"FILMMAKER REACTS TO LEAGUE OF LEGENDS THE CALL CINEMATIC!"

But anyways, guys, let me know what you thought in the comment section down below, and let's jump right back to it and talk about some cool cinematic things, filmmaking techniques, visual effects, and so on.
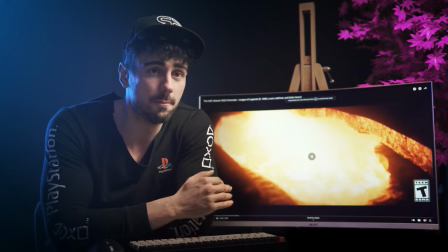So we start with some Mordor looking lava
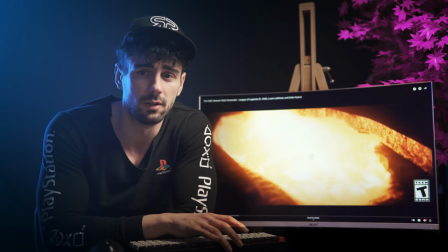smith making sword situation going on. The song bleeds in.
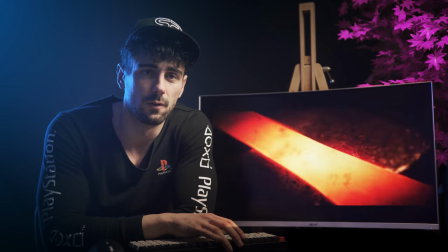That's very cool. Boom! I don't know why,
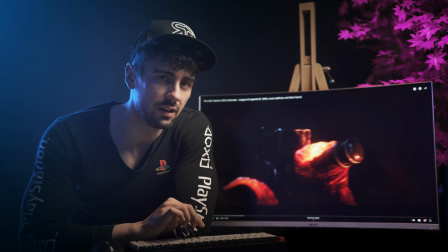but for some reason his fingers look like they are ignited as well, which is really cool and makes things quite fantastical.
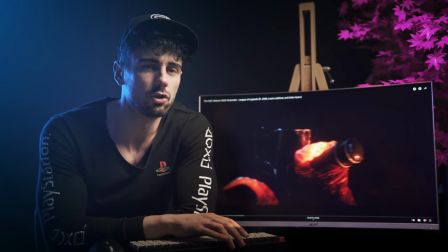So if you notice, the sound is quite dampened, so it's not occurring as if we're there. It's almost as if we're looking through a memory or from far apart. See?
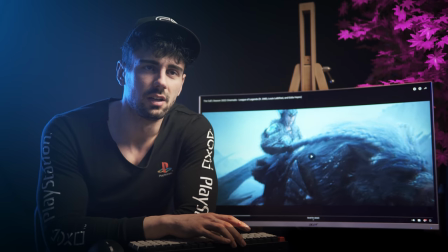We got to our first location. Her design is interesting when it comes to the fact that she has iced horns. Oh man, I love this. Iced horns, but one of them is cut off. Look at this, man. This is like painting.
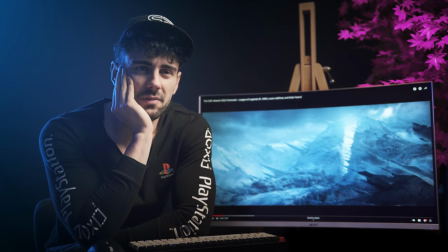This is amazing, mate. Having the skill, the imagination, and the technical
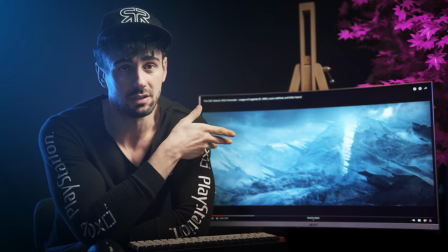know-how to put this on an actual screen for us to watch, basically, is so amazing. Like being able to imagine places like this and then actually, you know, make them for people to experience on the screen will forever be
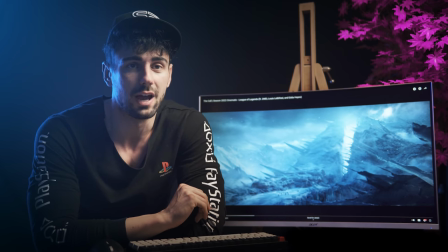one of my most sought out things to be able to do.
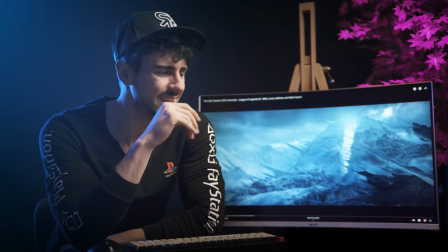Really sick. I like this color scheme. When it comes to color, As I told you guys multiple times, color plays a character to itself.
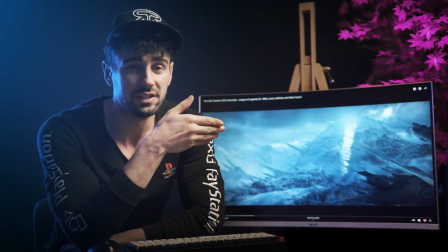So here we have three different color schemes going on. One is very wintery, so we play a lot with teal values, blue values, and white.
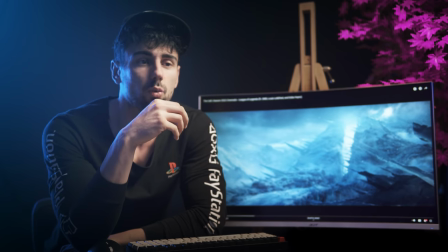The other one is warm values, so we play a lot with like red tones, purple tones, and things like this. And everything comes together, which is really cool. And the third one, which is like the Spartan looking guy, is very dark, but it has quite a vibrant sci-fi look to it.
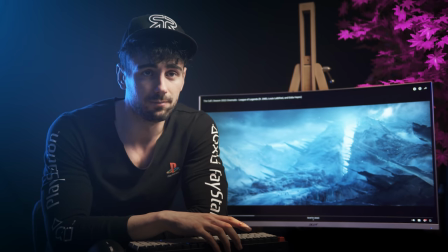Now, usually you have something contrasting within the scene color-wise, just to give that contrast, whether it is blood or a character trait.
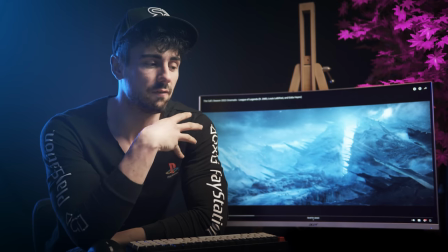Imagine if one of the characters, let's say, in his costume, he had vibrant red, how nicely it would contrast with the scene.
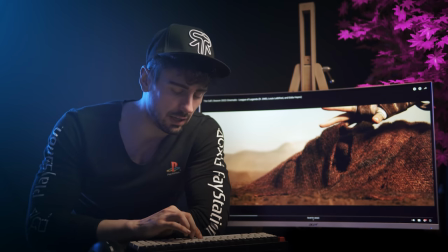Very interestingly, very subtle detail,
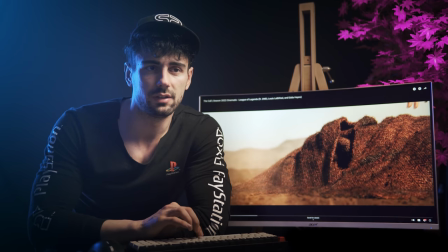but if you notice how they blend the different scenes together, they actually use a cool trick here,
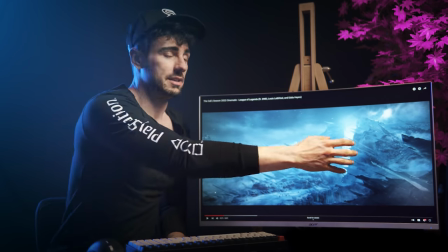which is basically using particle effects, whether it is snow and actual kind of like atmosphere flying through.
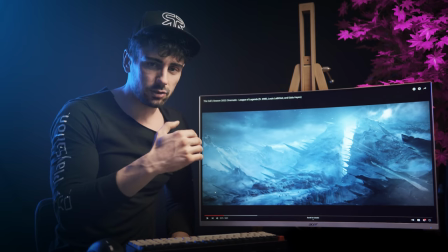As they cut to the next scene,
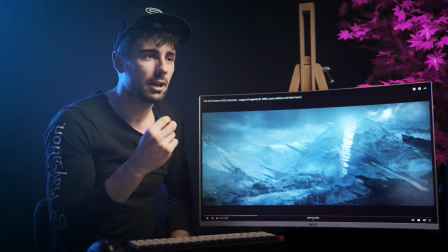it almost carries on from the exact same direction and same kind of volume of atmospheric wind and particles going on.
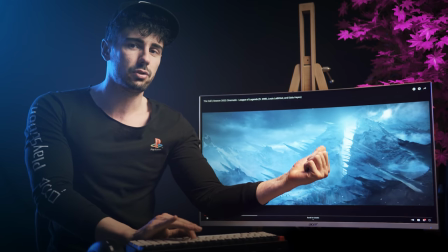So if you go frame by frame, you can see it moving here. And as it cuts to the next scene, it carries on moving in dust form though.
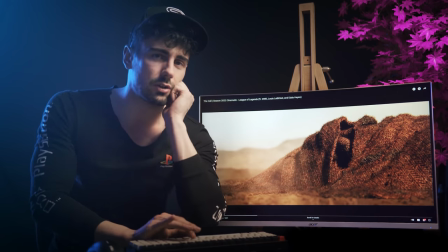I think that's a cool detail.
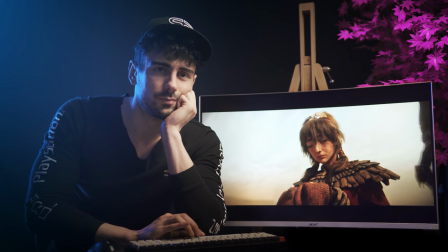Ooh. See what I mean about tones?
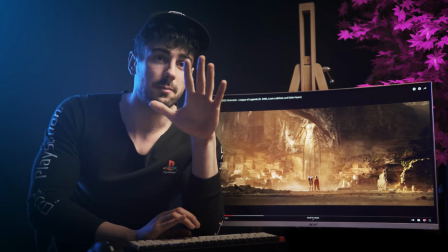Again, another sick imagery here. They did the same thing in the other one.
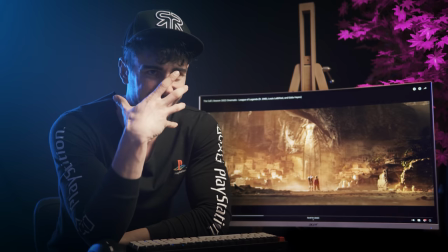They start close up from like the animal to the character to the landscape, and they do the same thing here.
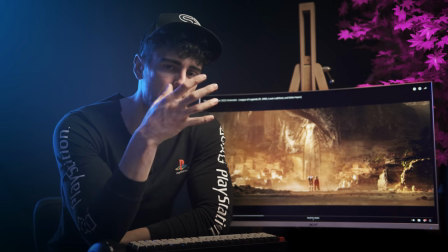Close up of an item, character, boom.
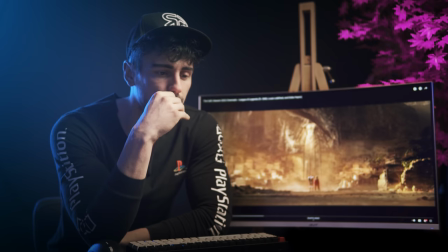You can see that reflection and like that kind of like approach to this reflected through the different scenes.
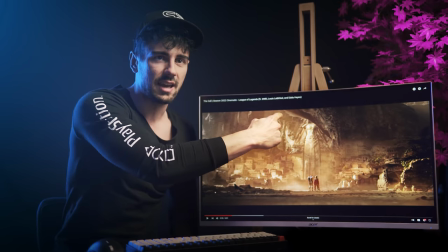How sick is this, mate? How is like a giant scratch cutting off the head?
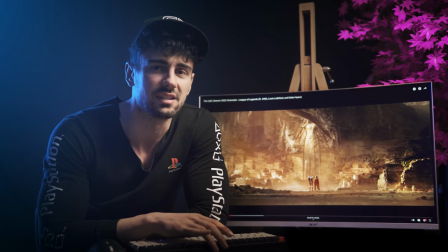That's sick.
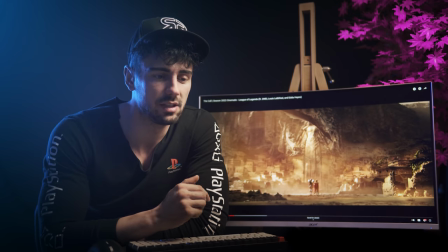So basically this serves as kind of like establishing what's about to happen and gives us enough visual intrigue, which is extremely, extremely important to do when it comes to filmmaking.
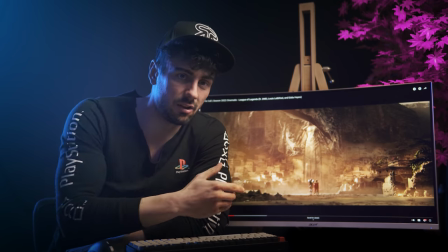And it also builds up, because we can see here things are starting to move and the song builds up as well.
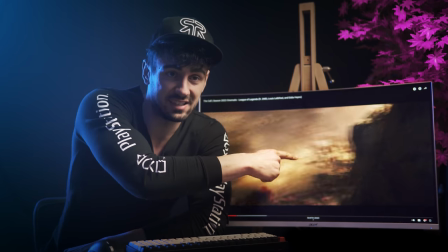That is sick, see that?